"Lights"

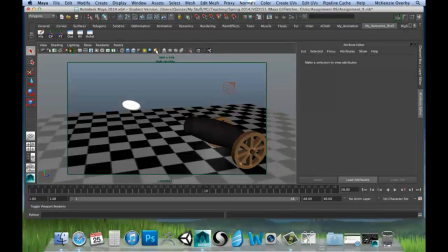This will give us a higher quality image as well. Again, if you're using an older system, an older machine, I don't recommend this.
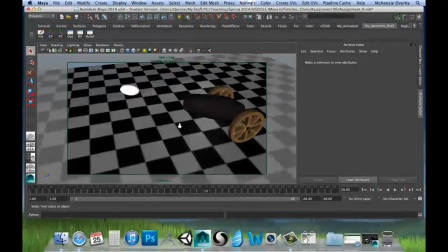It'll make Maya run very slowly,
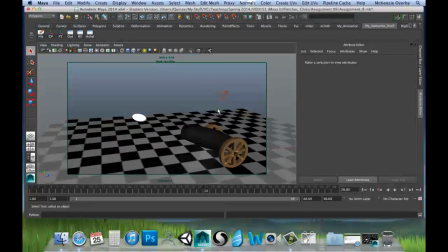and if your computer is old enough, it may even make Maya crash, okay? So don't mess with those too much. But in this case, there's not a lot going on here, so it'll probably be fine.
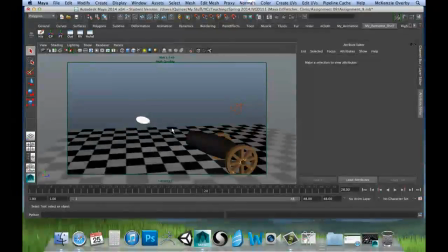Alright, so we'll turn that stuff on so we can kind of see a little better what we're doing, and I'm going to go ahead and grab that little light now.
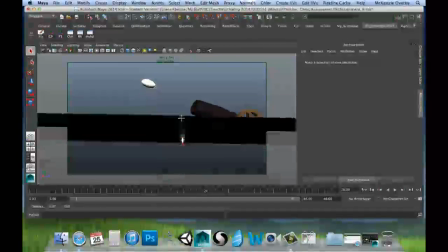So now you can see when I'm moving around, now that we have all that fancy stuff turned on,
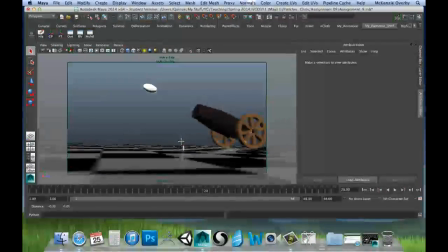we can actually see this and how it's affecting the scene, alright? So I'm going to just marquee select to grab that light, and I'll just
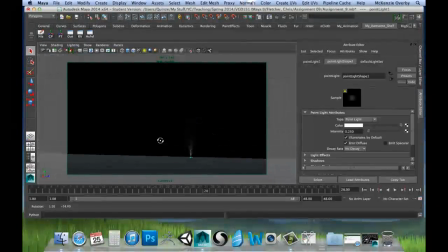shift click the ground plane to deselect that. So I only have my light selected now.
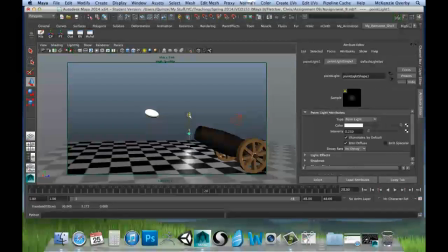And I'm going to move it up. So you can see as I move it, rather than just being this teeny little blip on the floor, it's now adding some light information into our scene,
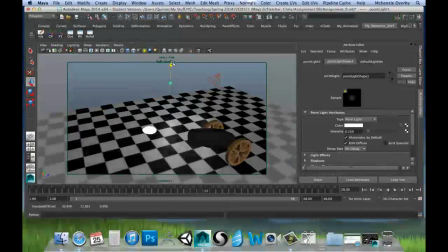okay? Depending on how close it is or far away, you know, that's gonna change the look of things.
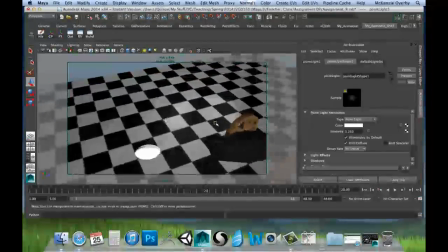So now that we've moved that up,
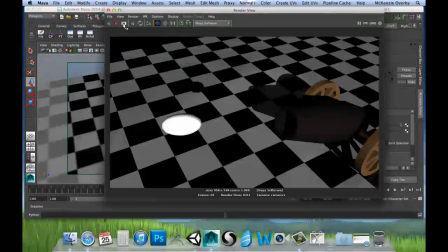let's go ahead and render this again, because we've now got more fill light information. It should help soften up these shadows, in theory.
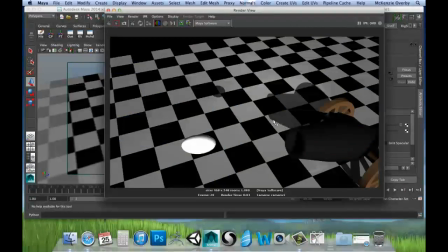Okay, so now when we're looking at our shadows, you can see closer to the cannon here, we've got these nice crisp dark shadows, all right? But as we move away from the cannon,
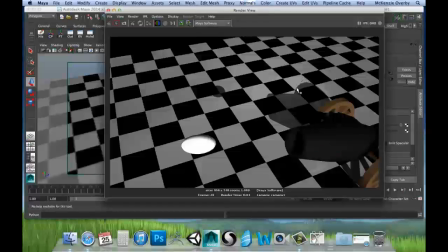our fill light is actually lightening up these shadows over here, so they're a little less stark. So, you know, effectively you have kind of a gradient effect on your shadows now, okay?
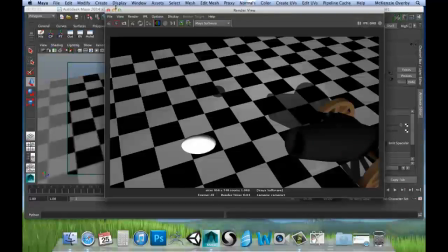And they're not quite so in your face, and it just helps break them up a little bit more, okay?
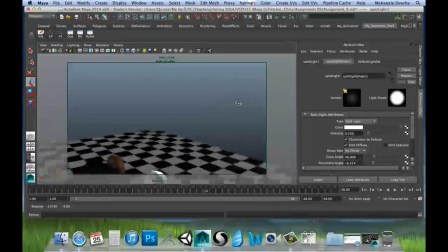Another thing that you can kind of play with is this light over here. You know, you've got it kind of lighting up the back of the cannon there. So you can adjust that a little bit to get more of an outline on the back of the cannon here, all right?
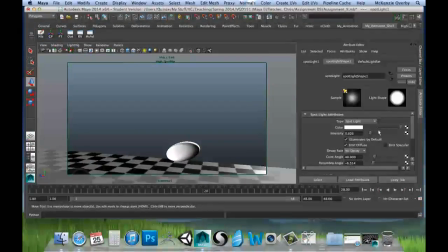And, you know, if you look at the ball as well, that can help light up the back of that as well, because, you know, it was set pretty low before, okay?
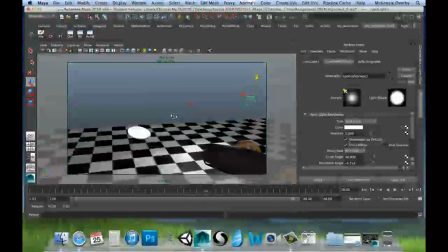So it wasn't giving us too much light back there. We can brighten it up maybe. We could try it at least.
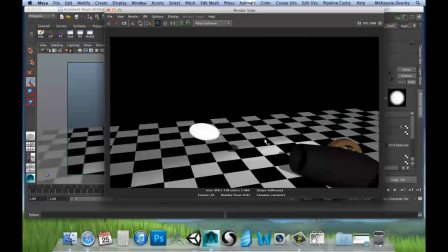And, you know, lighting is a lot about experimentation and seeing what really works for you.
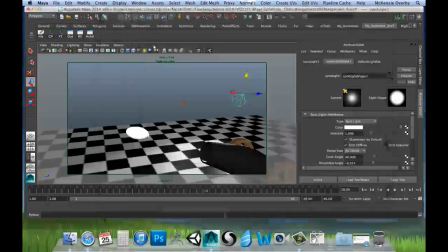You know, when you're doing your lighting, there's no right or wrong necessarily.
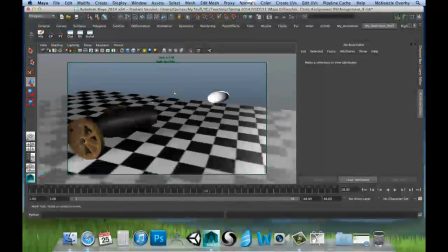You just need to try different things and see how they affect your scene, see how things are looking, okay?
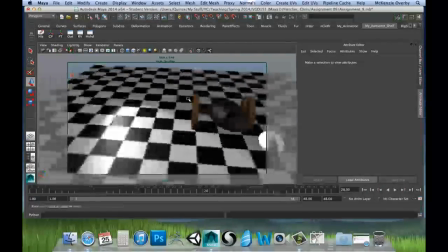So we can see on the back here, this ball is super shiny and super reflective.
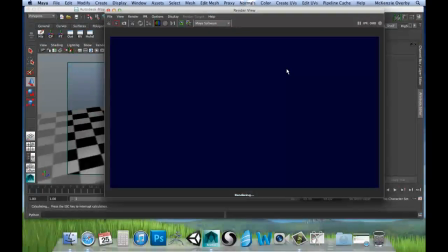But on the front, when we render that, it's just white mostly, okay?
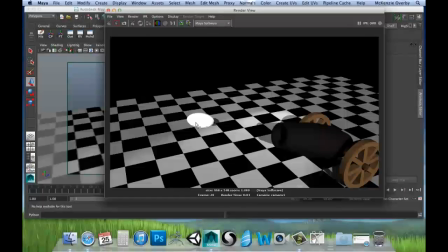And that partly has to do with the angle that we're looking at it from. So you can see down here it's starting to reflect that checkers
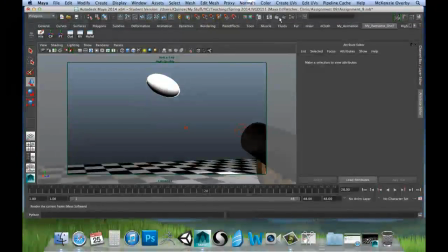plane that we've got. If we look at it from the bottom, we should be able to see more checkers, okay?